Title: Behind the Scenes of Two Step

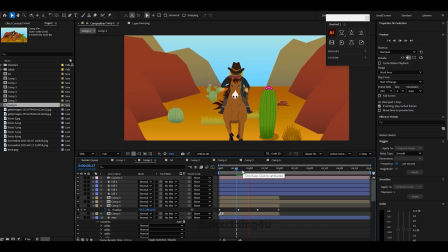[16:37]
After the comps were done, I was done refining the comps enough. I made a little scene to figure out how I was going to move Eli and the horse in the context of the scenes that I had storyboarded.
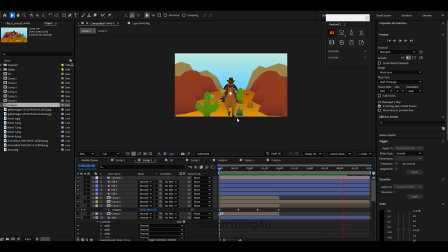[16:47]
I created a bunch of assets to give the whole video an old western vibe.
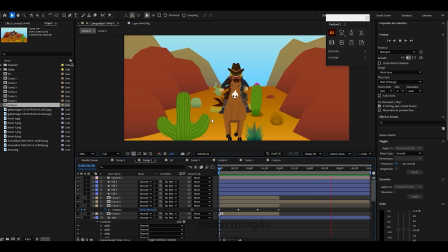[16:52]
I want the duo to be quickly riding through the brush in time with the music.
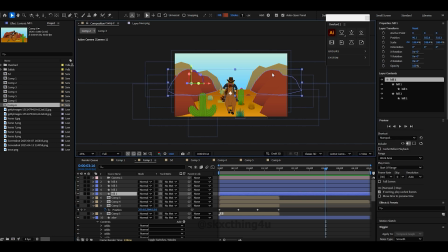[16:57]
I chose this particular version of Two Step by Dave Matthews Band because the intro is one of my favorite 2 minutes of music ever,
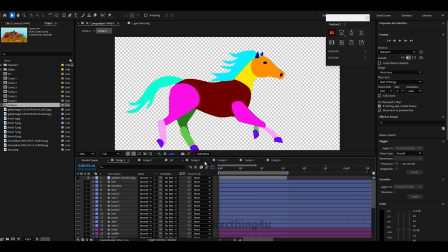[17:05]
and the crescendo at the end of the intro is epic to me.
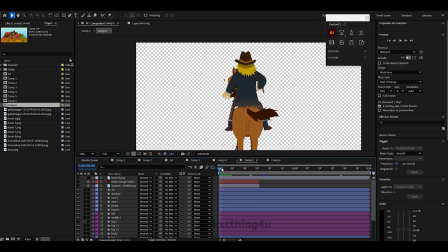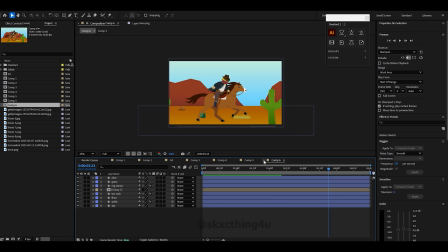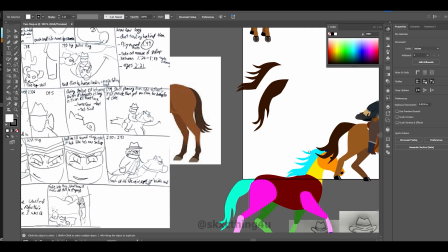[17:21]
And my Illustrator file looks like a mess, I know, but as long as everything is in the correct layer and is labeled, it's fine.
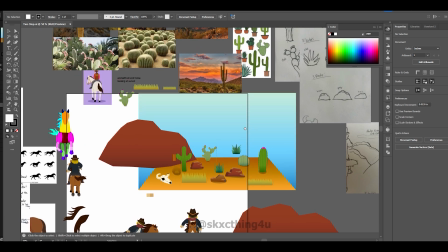[17:28]
And I also didn't record myself making the back view because I didn't know if it would even be in the final cut.
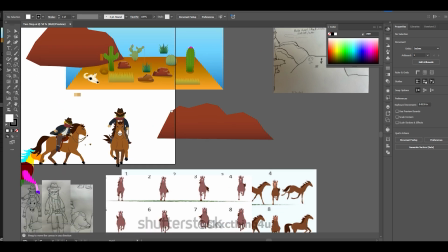[17:34]
It was definitely the weakest part of this project, this is why you can only see it fully once in the final animation.
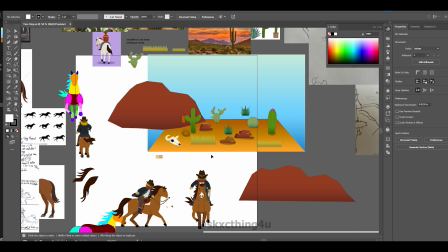[17:40]
And as you can see, I made a little scene in my Illustrator file just to get an idea of how to use the perspective of all these assets, and I tried to make them all very highly detailed. Making all these assets alone took probably 3 hours,
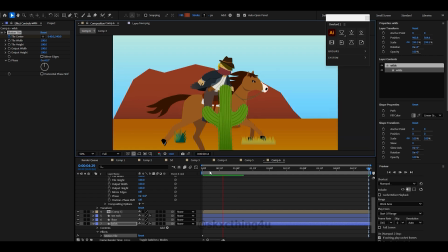[17:57]
because everyone who's been in Illustrator knows that simple drawings take so long in Vector for some reason.
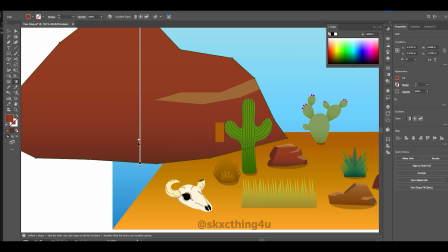[18:03]
And especially I wanted to make these little rocks look like they were 3D and like you were moving past them.
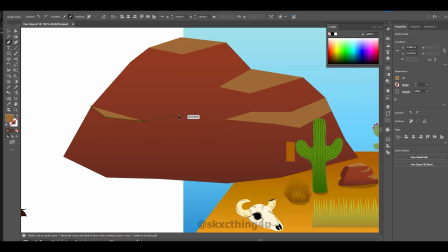[18:09]
So here's how I made this sort of optical illusion using these rocks and just like shades.
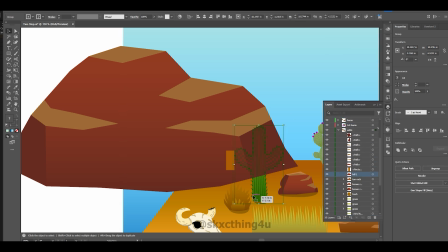[18:16]
Basically, you can boil down Illustrator into just kind of making optical illusion with shapes.
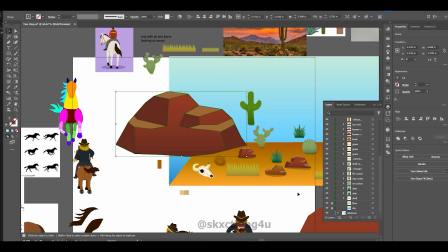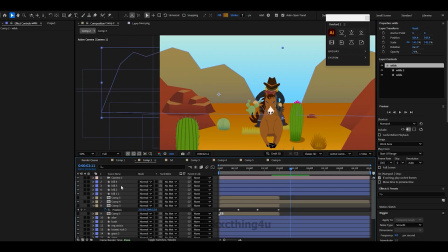[18:29]
The biggest part of this animation was playing with perspective and the 3D tools that Illustrator has, After Effects has, sorry. Originally, I made this stupid decision of moving the camera and the horse because I didn't want to move the objects,
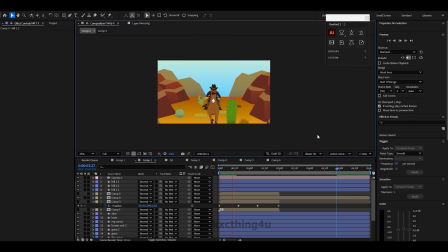[18:46]
but in the final animation, it's the complete opposite. For the most part, the camera is stationary and the horse is not moving, and it's the environment moving around the horse to give the illusion that it is moving throughout the desert.
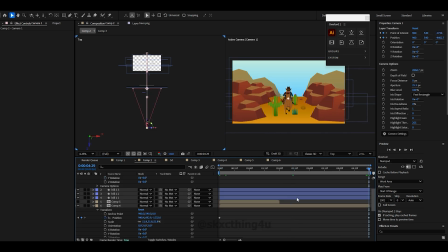[19:05]
But yeah, making enough
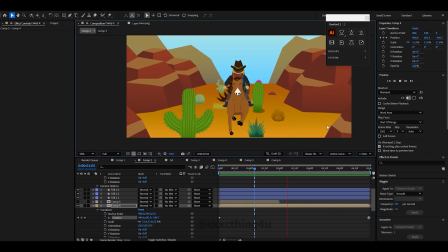[19:09]
variety and kind of moving them around and manipulating the assets is how it makes it look more organic
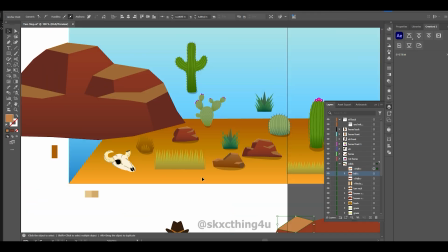[19:15]
than just like copy and pasting everything over and over again.
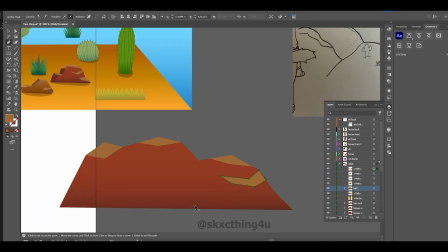[19:19]
Like, I made another big sort of hill, rock, mountain thing just to give it some more variety.
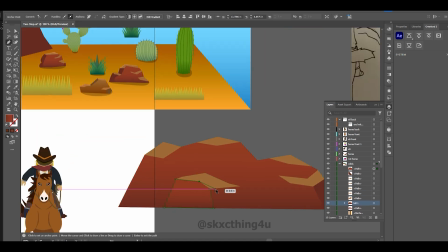[19:26]
My biggest fear was that it's going to look like it was just repeating the same scene over and over again,
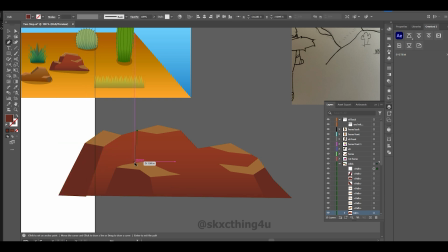[19:31]
and I really kept that in mind in the final product, especially when I'm moving and deciding which assets go where, and just giving enough variety and to make everything look unique.
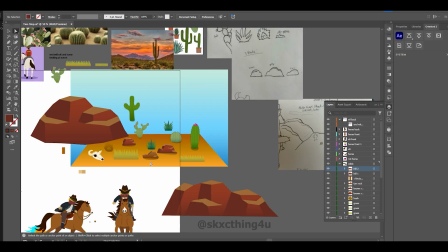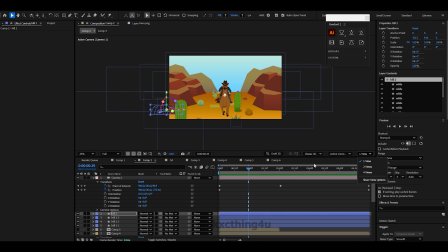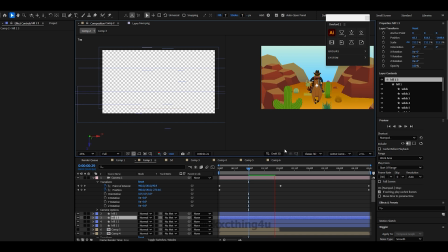After I was happy playing around with the comps and the environments and learning how I was going to use this 3D space with the 2D objects,
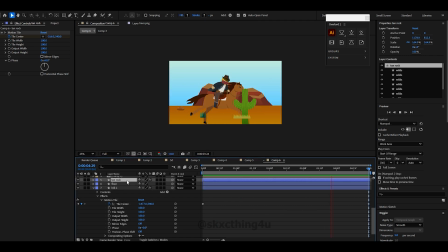[20:10]
I was finally ready to start a new After Effects file and create everything you see in this storyboard.
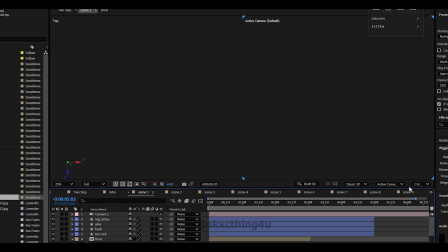[20:20]
And here it is. When I say I started a new After Effects file, what I meant was that I made a copy and deleted a bunch of extra stuff that I wasn't going to use.
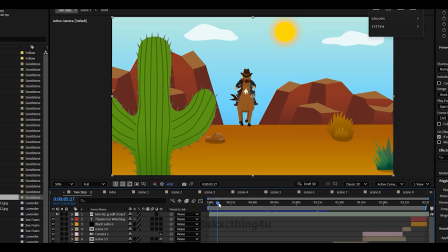[20:29]
Every single comp that you see on the main timeline is basically like a fractal of layers in time.
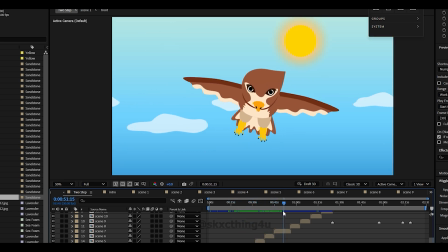[20:38]
Even after I created the horse animations, it took me a while to actually sit down and lock in.